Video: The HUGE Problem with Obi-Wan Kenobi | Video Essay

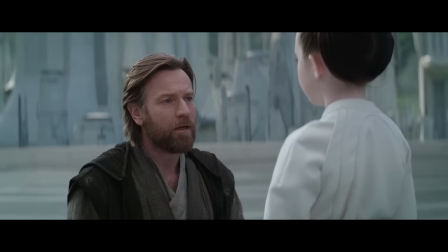And she, in turn, reminds him of the good that he is working and fighting towards,
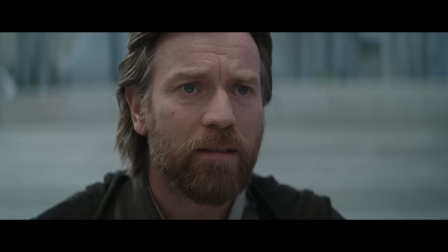that he can and does make a difference, that he can inspire hope, even if it's only symbolically.
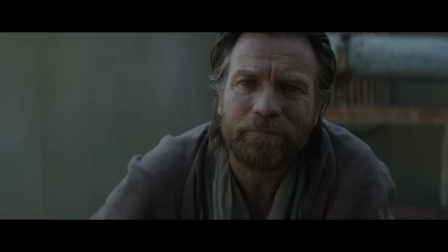People still believe in the Jedi and what they stand for,
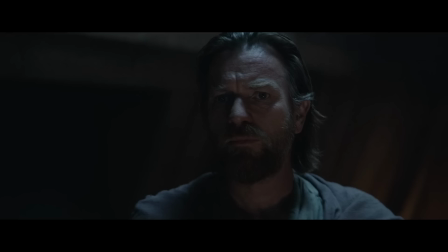and Leia helps Obi-Wan to understand that this is a responsibility he can't take lightly, as he rediscovers his faith in not only himself,
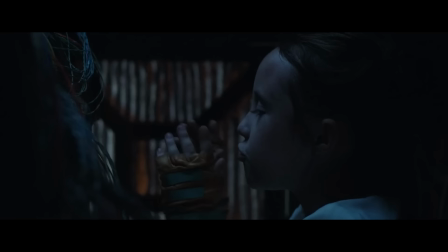but the average person as well. People may see the Jedi, and specifically Obi-Wan Kenobi, as a savior, but the real savior,
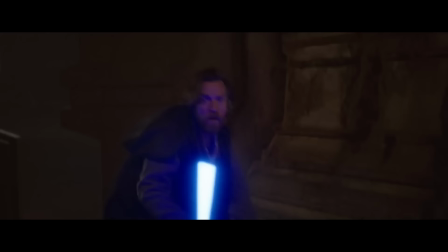the real symbol of hope, is the extraordinary acts of heroism performed by the average person, the refugees,
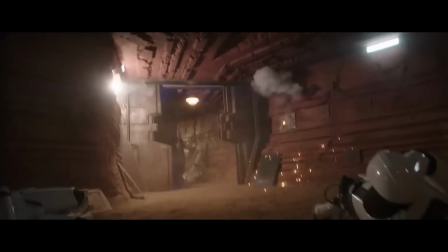who have everything to lose and risk it all for the lives of others.
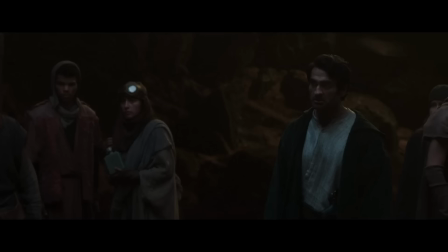They're the future, and while we see them working tirelessly to ensure the optimal future for the entire galaxy,
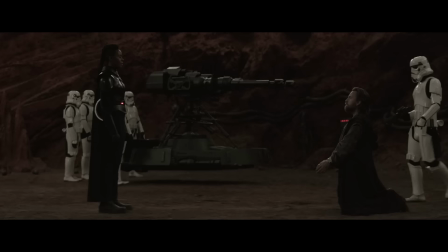Obi-Wan must do his part to help best position them to succeed.
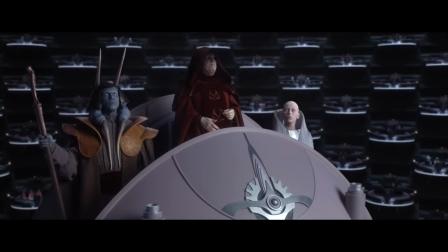He was part of the generation that messed up, got a bit too big headed and allowed Darth Sidious and his apprentice to tear down the Republic and institute a dictatorship. Obi-Wan contributed to that, and while it certainly weighs heavily on his conscience,
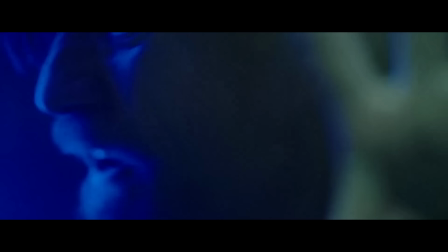he has to learn to let the past die and do what he can now to improve the future. Obi-Wan learns new strength from his experiences with these remarkable individuals,
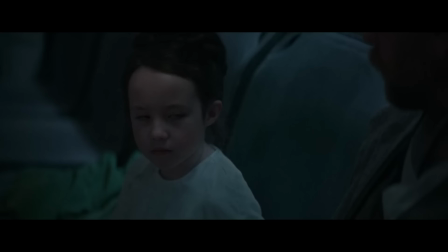and the person front and center, inspiring hope and a bright future, is Leia Organa.
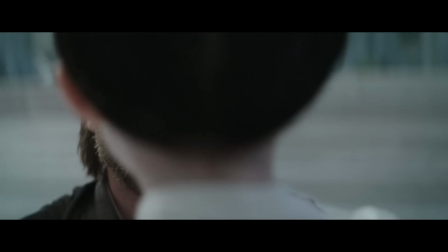This series does so much to showcase the love and admiration Obi-Wan comes to have for Leia, and truthfully,
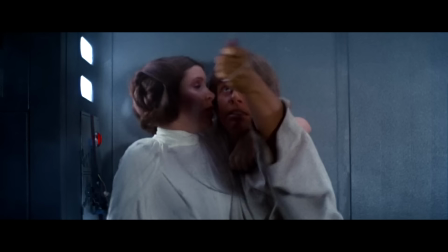the whole Skywalker family, despite their shortcomings. Ultimately, Leia's place in this series helps improve her role in the franchise as a whole. She's just as important to Star Wars as Luke Skywalker is. She always has been, and it was really wonderful to see this show truly embrace and reaffirm that fact.
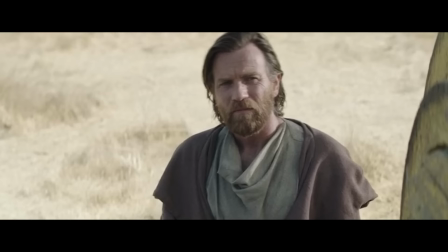That being said, the cyclical middle section of the show, where Kenobi tracks Leia, rescues her, loses her again,
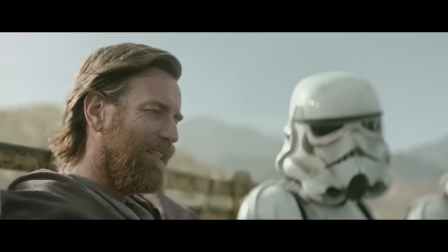finds her again, and rescues her again, could probably be mostly excised from the series, and little,
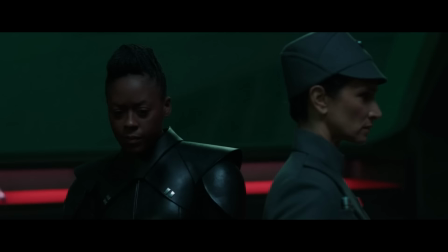if anything, would change. That fourth episode in particular, which is kind of ripped off from Fallen Order if you think about it, really weighs against the series as a whole.
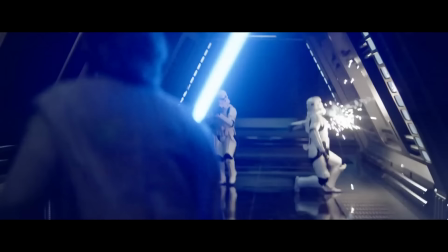It's not a good episode to begin with.
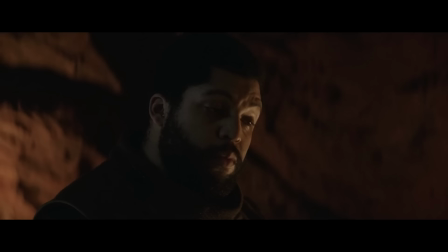We start with O'Shea Jackson Jr. doing a sudden 180 from I won't help you, Kenobi, to I'll do whatever you need, Kenobi, in less than 30 seconds.
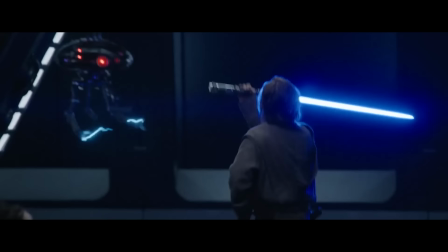One of many strange and jarring time jumps and structuring throughout this series. The action feels very lethargic.
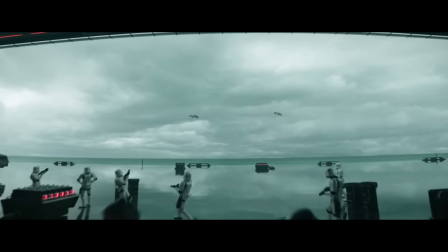Kenobi just endlessly deflecting blaster bolts with his lightsaber before two A-wing pilots we spend all of five seconds with come to the rescue,
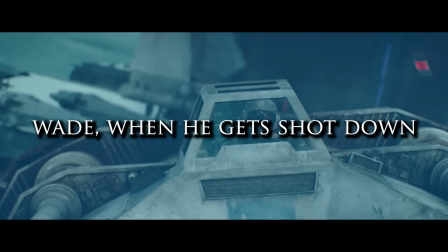and we spend a disproportionate, almost unintentionally humorous amount of time mourning one of those pilots,
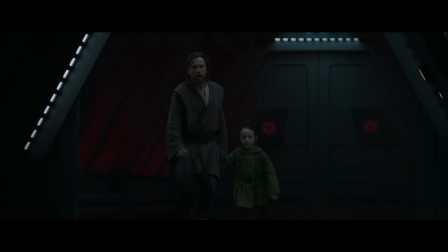Wade, when he gets shot down. But it also feels like a rehash of episode two that just takes place on the Inquisitor base rather than in a seedy underground city.
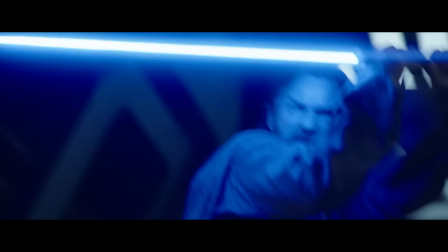And while this is a problem in the series as a whole, the absolutely generic and sometimes even boring way that the action is shot and edited together
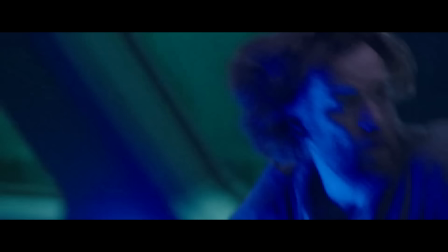really calls attention to itself in that episode because there's just so much of it during this hour and the writing isn't strong enough to forgive such
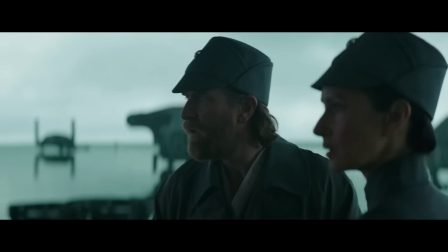underwhelming cinematography. Like, this is Star Wars. This is Disney. Why does the action look like a deleted scene from an episode of Power Rangers?
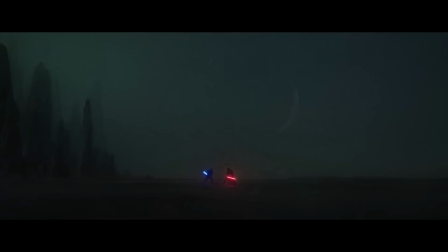The camera movements are this weird combination of Jason Bourne-style shaky cam and kinetic Dutch angles, which is fine, I guess?
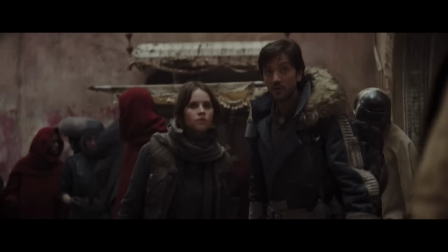But it comes across more like an expensive fan film than a full-blown Lucasfilm production.
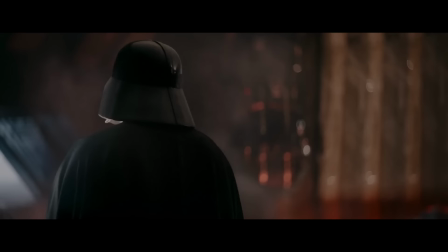I know Rogue One popularized the gritty, ground-level look at the state of the galaxy,
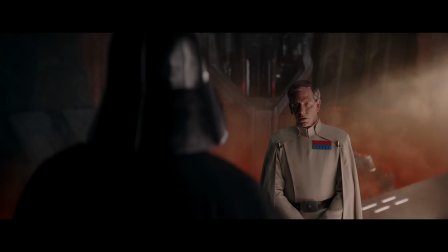but the scale of the empire and war film aesthetic of that film necessitated a different approach to the filmmaking,
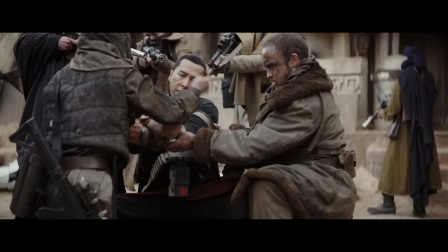one where the main characters were just people, not too dissimilar from ourselves.
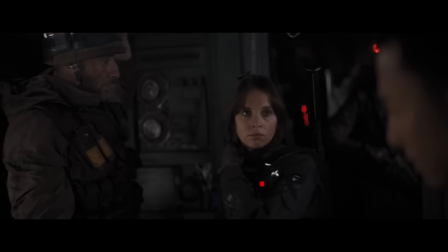Not every show in the Star Wars canon needs to follow this template, and yet time and time again we see it used as a crutch.
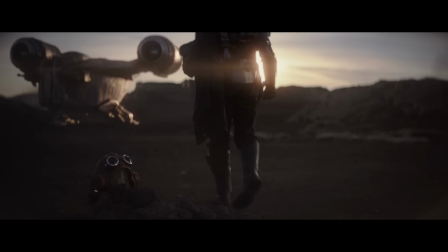The Mandalorian wasn't innocent in this regard, and The Book of Boba Fett did more of the same, if not worse, than what we're watching at Obi-Wan here.
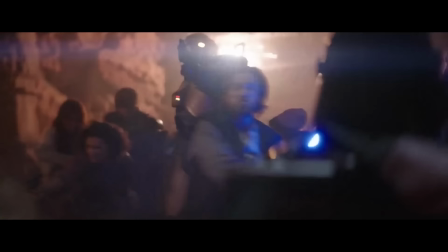It doesn't take much. Add some color, frame things in interesting ways, block scenes in a dramatically interesting way.
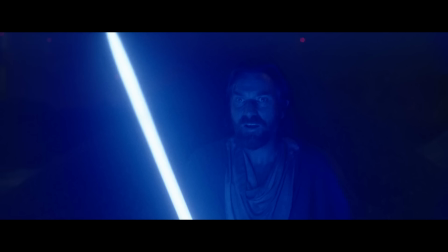It also doesn't help that the locations are insanely dark and uninteresting. Empty desert land, the outskirts of a town, a dark plain with rocks and nothing more.
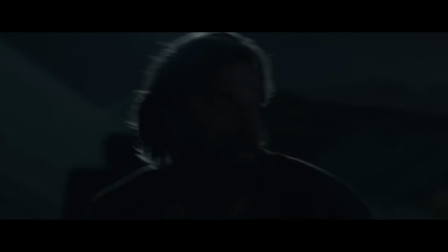Underlit sometimes, inly illuminated by the glow of a lightsaber. A lazy tactic to make up for poor lighting. It's cool that the blaze are able to function as a contributing light source in the scene, but don't have it be the only light source.
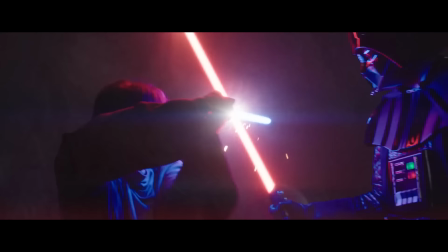On top of that, there's a lack of urgency and energy in the lightsaber duel specifically.
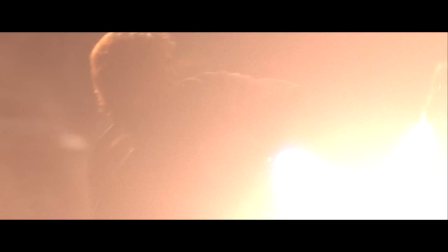Gone are the swashbuckling acrobatics of the prequels, since apparently that was too much.
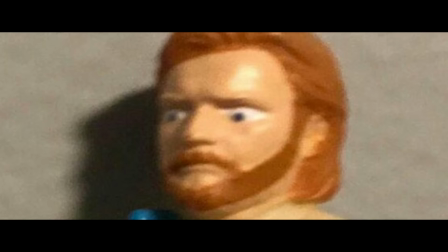Even though the show is apparently a love letter to those same prequels and their stylistic trappings? Yeah, I don't know. I don't get that.
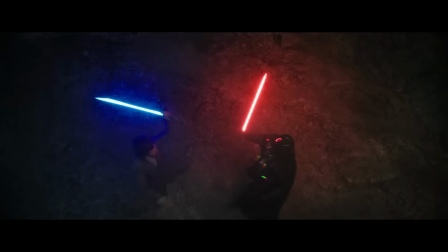So, we just get some tap tap laser swords from most of the series, the kind of stuff that looks barely a step above the lightsaber duel in A New Hope most of the time.
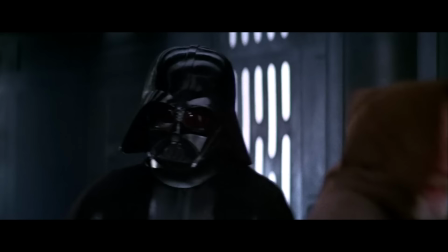And maybe this is, again,
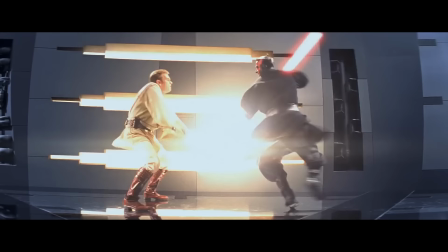serving to bridge the gap between that epic lightsaber duels of the prequels and the more emotionally charged duels of the original trilogy,
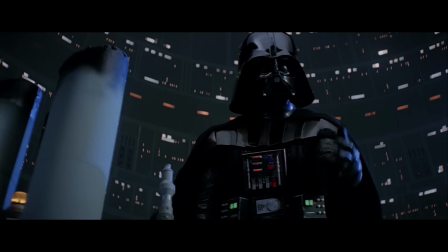but even the original trilogy fights were interesting to watch. They utilized their surroundings, the elements were in play,
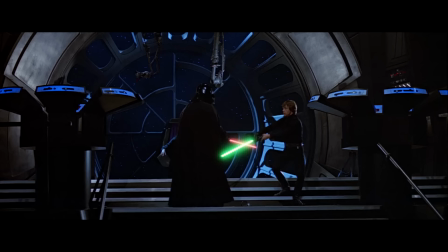and the emotional weight of the dialogue also just helped make those fights that much better.
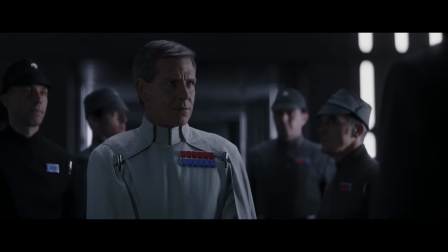Speaking of Imperials though, I did actually love how the show expanded on the Empire and its structure with the Inquisitors and their own internal drama.
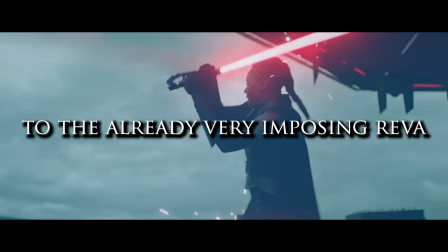It's all the power game very much in line with the Krennic stuff from Rogue One, and it adds another layer of ruthlessness to the already very imposing Reva.
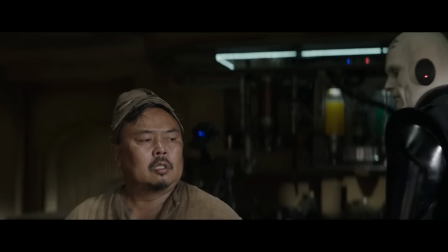We also get a deeper look at the life of civilians under the Empire's rule, whether it be innocent farmers who face intimidation and terror from the Empire.
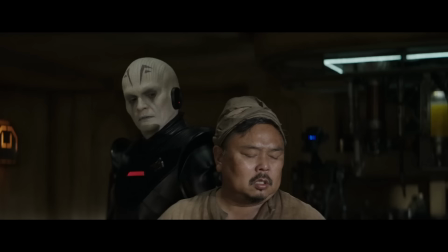The show gives these people a bit of playing time without letting it hijack the narrative, and it was a refreshing point of view to add to the mythos of Star Wars.
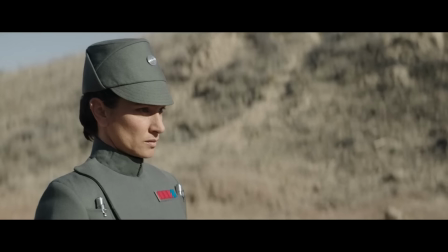I wish the undercover agent had a bit more of an impact in the show so that her Rogue One-esque death was felt more,
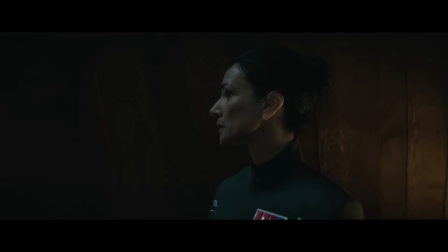but Indira Varma really infused that character with both charisma and emotional depth that elevate her above what could have just been a generic double agent.
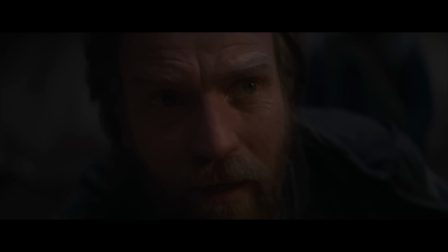I also like the effect her sacrifice has on Kenobi. It's a reminder to Obi-Wan that he can't just go in there and fight like it's still the Clone Wars.
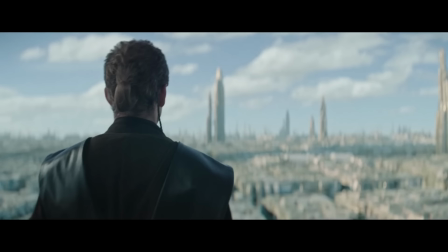That's not him anymore, and it's never what the Jedi were or what they should have been anyway.
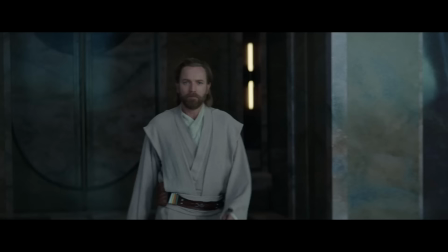From that same episode, episode 5, the dueling lesson as the framing device was really effective.
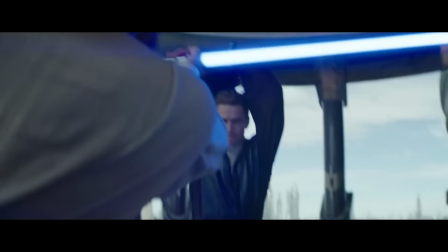Arguably my favorite aspect of that episode. It felt like two generals playing chess.
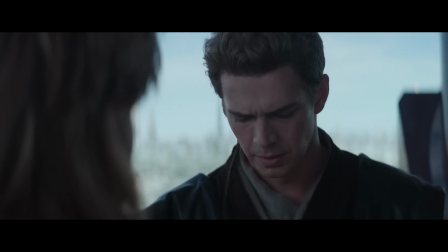The way Vader and Kenobi were both drawing on the same memory to try and outwit one another worked profoundly well for me,
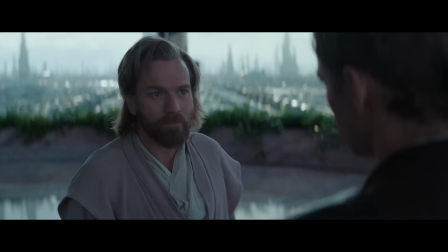particularly in getting one last look at Anakin in a time before the dark side took him over.
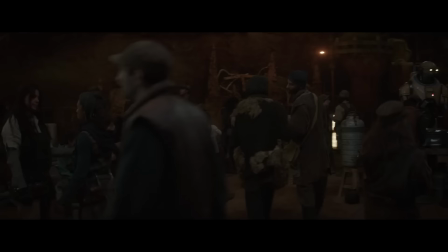What I appreciated about Obi-Wan the most in episode 5 was him initially going back into war strategist general mode,
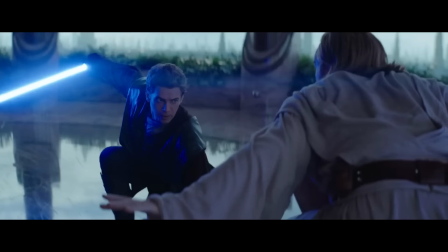but then also reaffirming his belief in the Jedi being guardians, not soldiers.
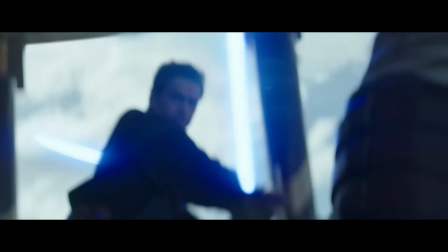Also, the whole idea of Anakin being too headstrong, engaging in battle with nothing but aggression,
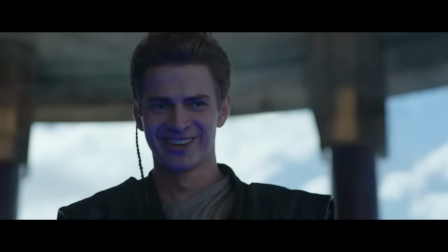inadvertently allowing Obi-Wan to continuously outsmart him, is something that was at the core of his actions in that training duel on Coruscant,
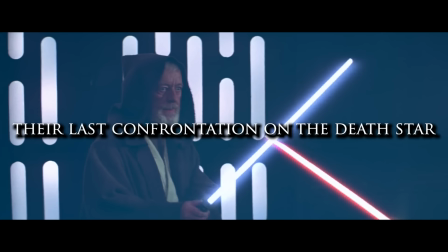in their fight on Mustafar, and would finally be the crux of their last confrontation on the Death Star.
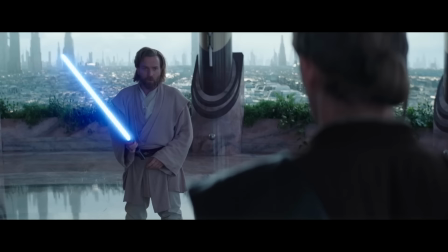In all of these situations, Obi-Wan triumphed over Vader. He always has the high ground.
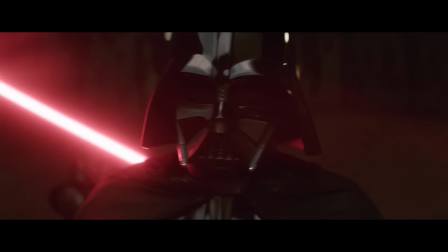I also love how Anakin is so desperate to prove himself, so desperate to show his power that he quite literally has to toy with his prey.
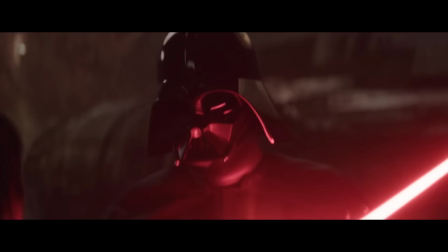He has to assert his dominance. He has to be the one to deal the killing blow, even if it's not pragmatic for him to do so.
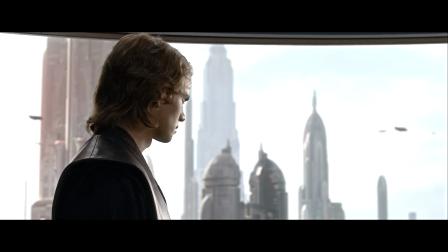It's the same kind of pride that you saw in someone like Count Dooku.
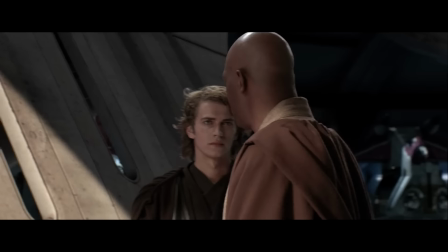They really lean into Anakin's chip on his shoulder, fond by the Jedi Council's disapproval of him in the prequels and subsequent condescending belittling,
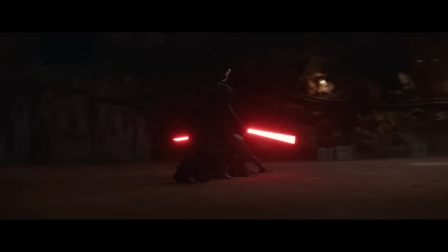first from losing to Dooku and later from being defeated by Kenobi as being the thing that fuels his rage.
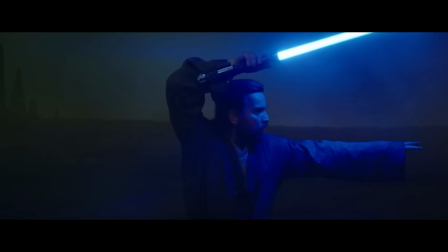And that leads us into the finale, which, while still a little wobbly, is pretty handily one of the better episodes of the show.
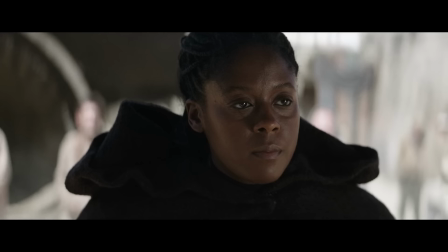The time jumps are a little maddening still. We don't see Reva get off planet or anything, and then she's suddenly on Tatooine, and later on, Obi-Wan gets to Tatooine in about two minutes' time after fighting Vader, and I guess Vader chasing the refugees is as good a place to start otherwise.
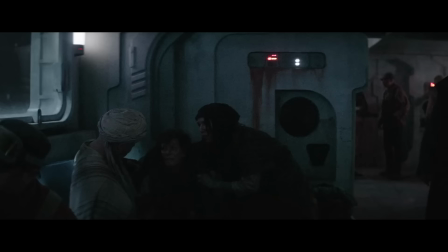I guess that, yeah, makes sense, right? The refugees need hope, someone to give them enough time. But so does Kenobi.
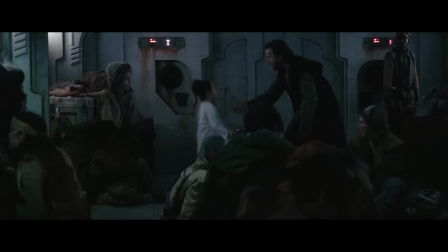Leia finds comfort in her droid, similar to how the people find hope in the Jedi.
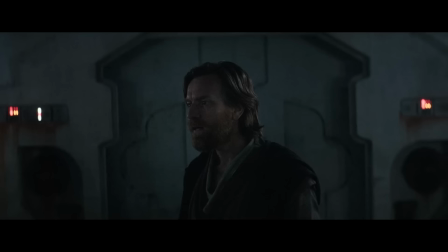And I really liked how Kenobi borrowed her droid in search of that comfort and courage so that
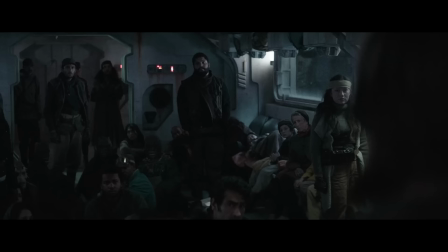he in turn could provide that to the refugees with the hope they needed as well.
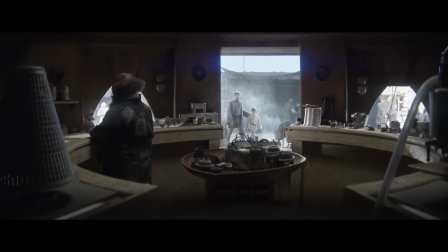It's a good enough start until...